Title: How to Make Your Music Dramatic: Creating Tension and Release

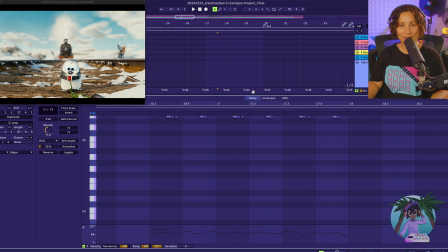So let's have a listen.
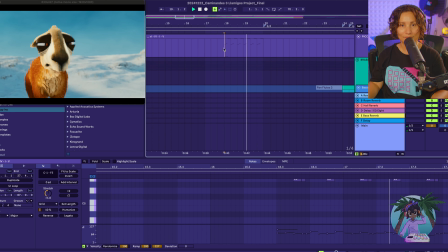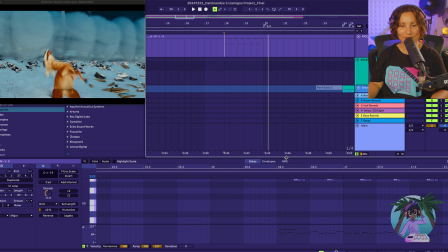And again, that was just to add some texture and
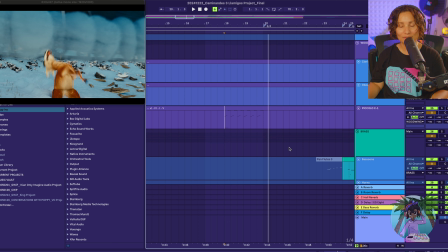variation to the strings and give it a different timbre so that those minor 2 intervals would really stick out.
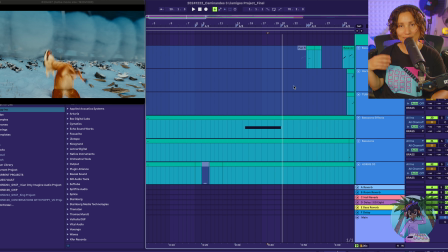So basically I've shown you the ostinatos, which created that repetition and helped to create that tension. Within those ostinatos, I use a technique of dissonance, adding in the minor 2 interval. But there are different ways that you can create dissonance. Maybe you might want to change keys.
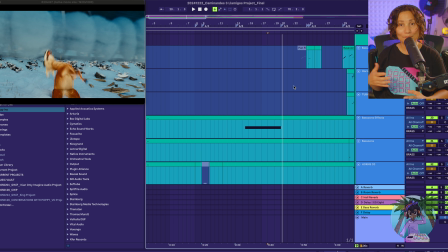Maybe you want to go out of key. Maybe you want to add in some riser effects or different layers and sustained notes in a different key to give it that dissonance. So there's many different ways that you can create dissonance to add tension to your composition.
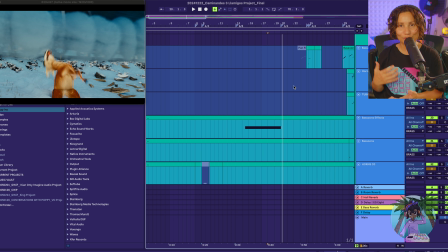But for me, I use the minor 2 interval and I varied how I use that interval. I also use different notes in a F chord going all the way up to F, major 11 and things like that. So that was what I did.
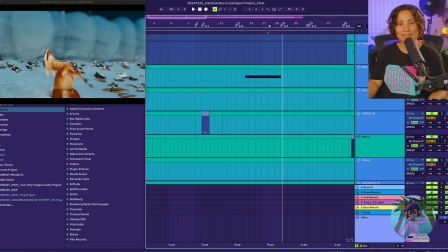So looking at some other layers in this scene, we have a bassoon effect, which sounds like this.
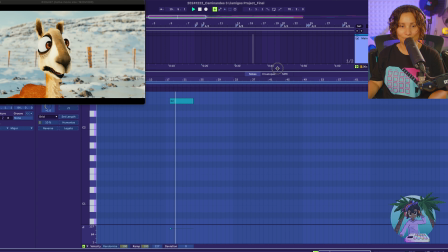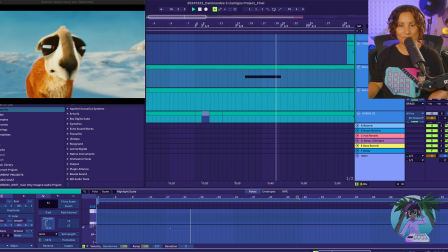So it kind of sounds like a train horn, which is why I used it, but it also has quite a dissonant sound to it.
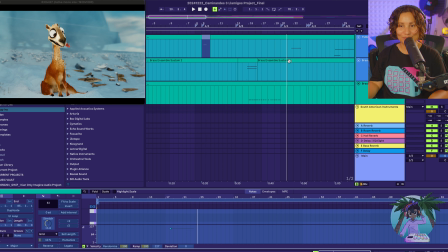What were some of the other layers that I used? So we also have
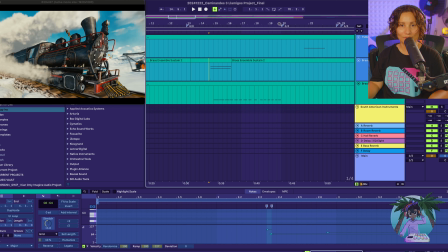in the brass section, I used the brass ensemble to create some really long sustained notes in that low end
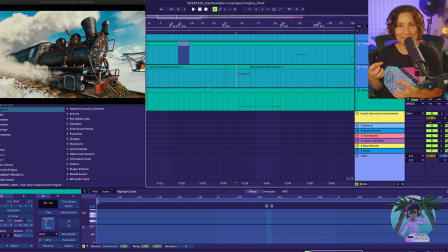to I guess create a kind of like dark, dangerous feeling to it.
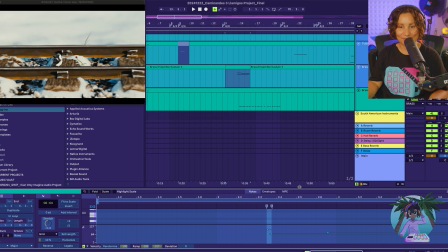So it sounds like this. And I'll just unfreeze that.
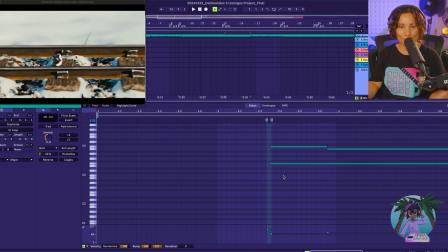So we've basically got an F chord
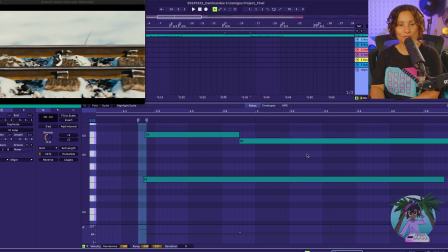playing the root note and the fifth note of the chord down to that minor 2 interval on the B note. So it's giving it that kind of like suspended kind of like feel to it.
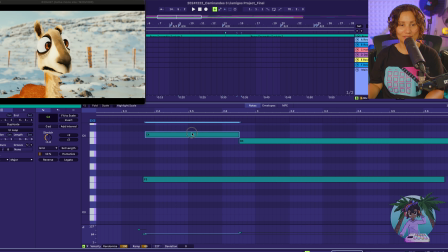So we've got the F note here with a C down to a B.
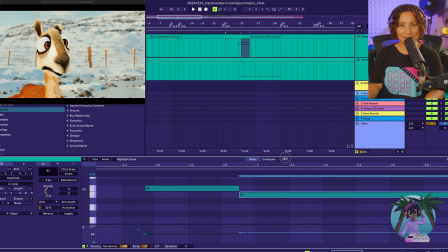So that's also going to add that kind of like dissonance. So let's hear what it sounds like.
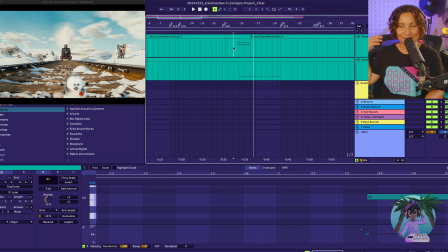So it's almost like a signal of danger, like signaling to the llama, danger is coming. And then we have some more brass ensemble with a pedal point on the B note.
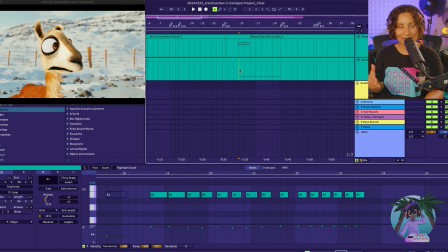So again, adding in that dissonance.
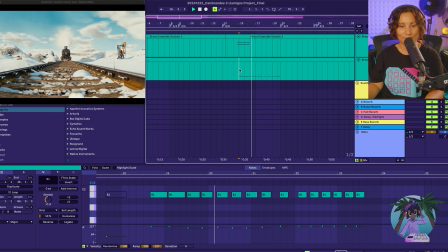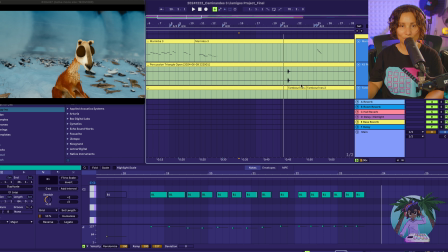Okay, so that was all that we had in the brass section.
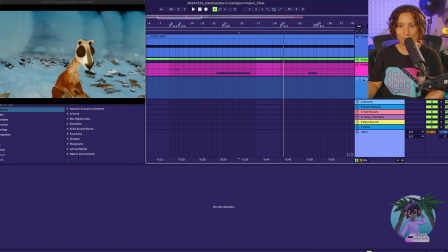Let's just close that up. Close up the woodwinds.
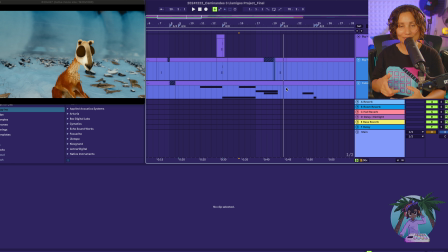Okay, so the other technique that I used to create tension in this train scene was through the use of rhythms.
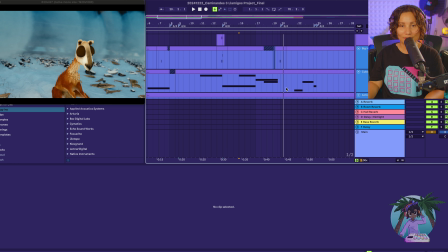So the instruments that I had
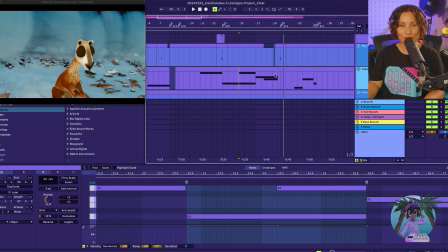chosen to play the rhythms was this Cuba Rhythms instrument, which sounds like this.
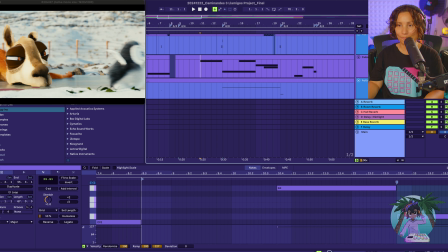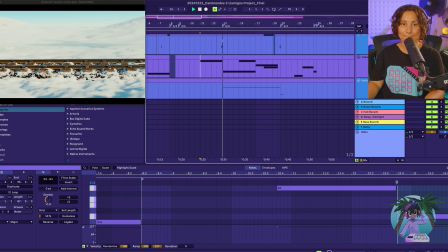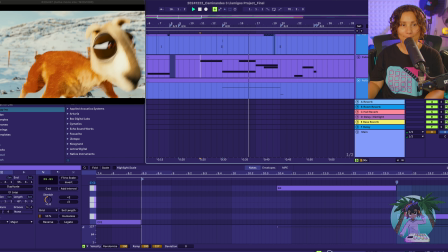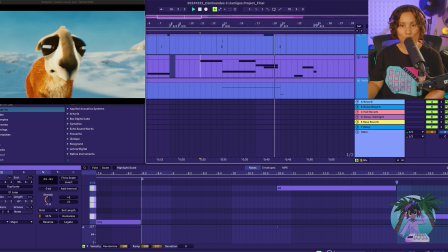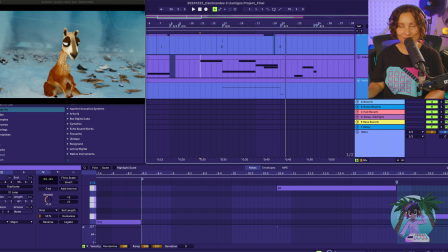And then we also have like your standard kind of like action strikes or taiko drums, which sounds like this.
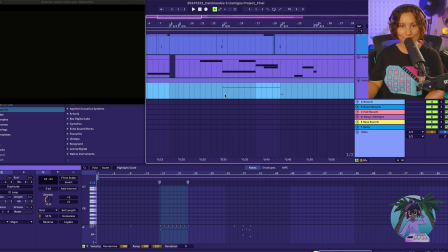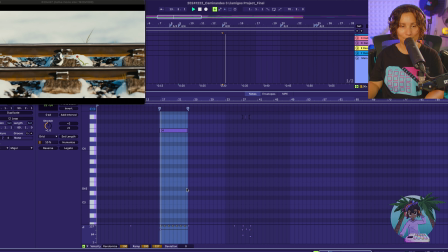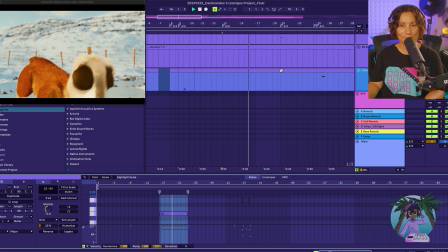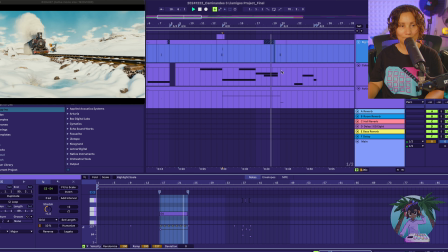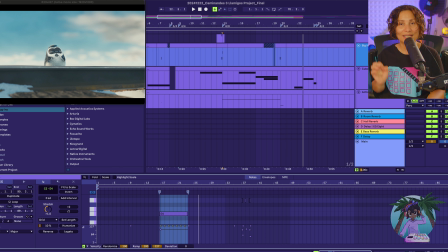Okay, so if you want to know the instruments that I use to create tension in this scene, you can check out my full uncut process. But basically, a lot of these instruments came from the complete 14 series by Native Instruments.
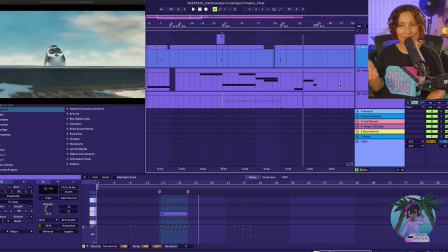And they were really the main 2 layers that I created in this composition to create that tension. Was just the Cuba rhythms to keep in line with, I guess, the overall soundscape of the composition,
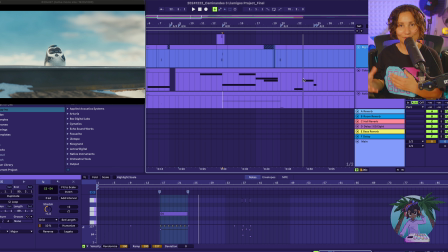because I chose a lot of like South American instruments in this composition.
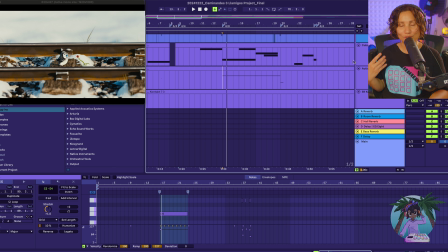And obviously I used this action ensemble to create this driving percussion loop to really add some tension to this scene.
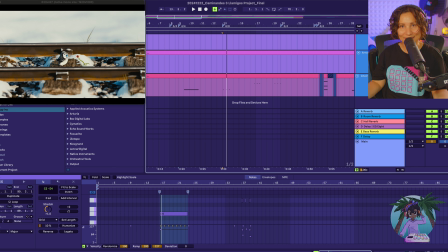So that brings me to the final, I guess, technique that I use to create tension in this, and this is to add extra layers. So once I created the foundation with the harmonic and rhythmic layers using the ostinatos and these driving kind of like percussion loops,
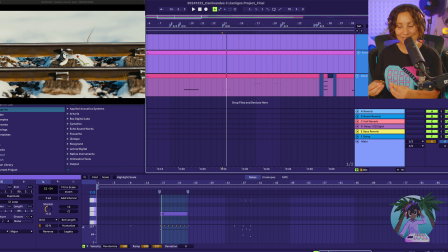I then went in and added some extra layers to really emphasize and bring out the urgency of this train scene, to really amp up the tension. And I used the choir because this was one of the sounds of the penguin.
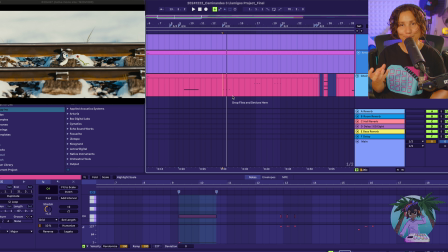Every time the penguin has the berry, you hear the choir.
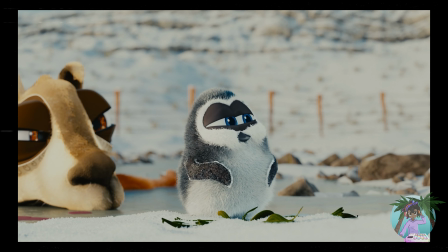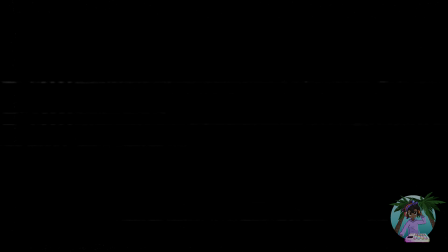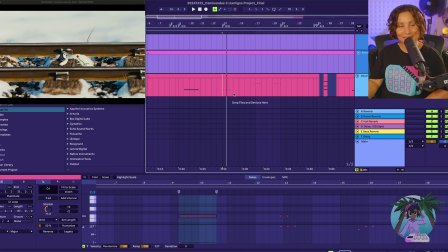That's why I added in the choir, and we have the choir singing these kind of like really high pitched like stabs.
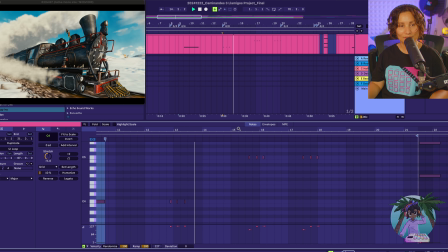So let's have a listen. So the penguin's right there with the berry, and we're going to go an octave higher.
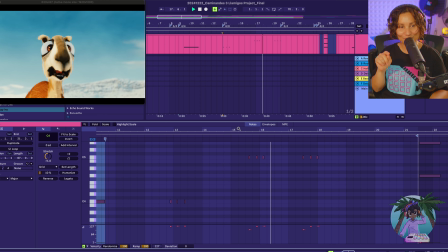As the penguin has a berry.
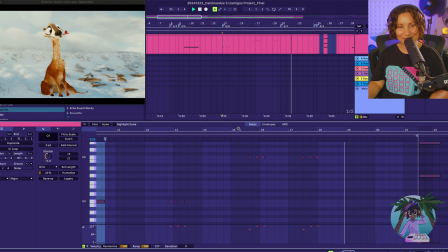And then again, when the penguin has the berry. So we have the choir in a way giving off these signals like to the penguin. You're in danger. Like, what are you doing? Get out of the way. So yeah, added in these extra layers of the choir just to give it that
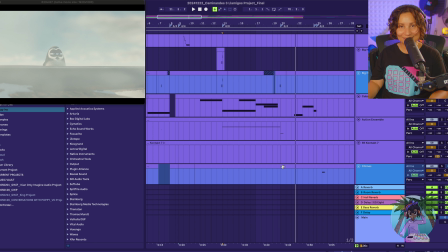extra kind of like tension and to give it that sense of like danger and urgency.
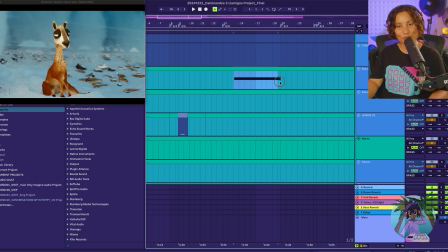And as I said, there were other layers that I added in, which I already have gone over, like the bassoon effect.
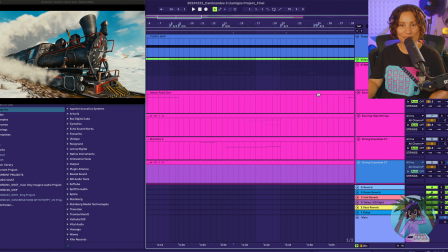We have some sustained long strings in the string section as well.
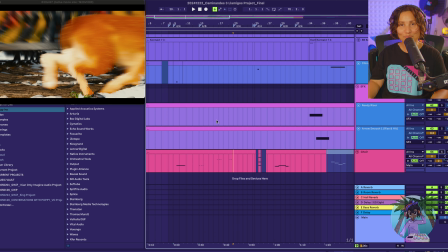And then obviously there's that moment when the llama does the somersault. To give it that release, there's basically silence. And this is a really like easy way to give your composition a sense of release,
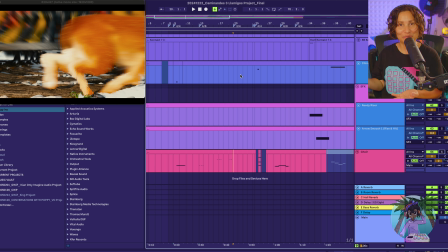is just to add some silence after a really tense dramatic moment.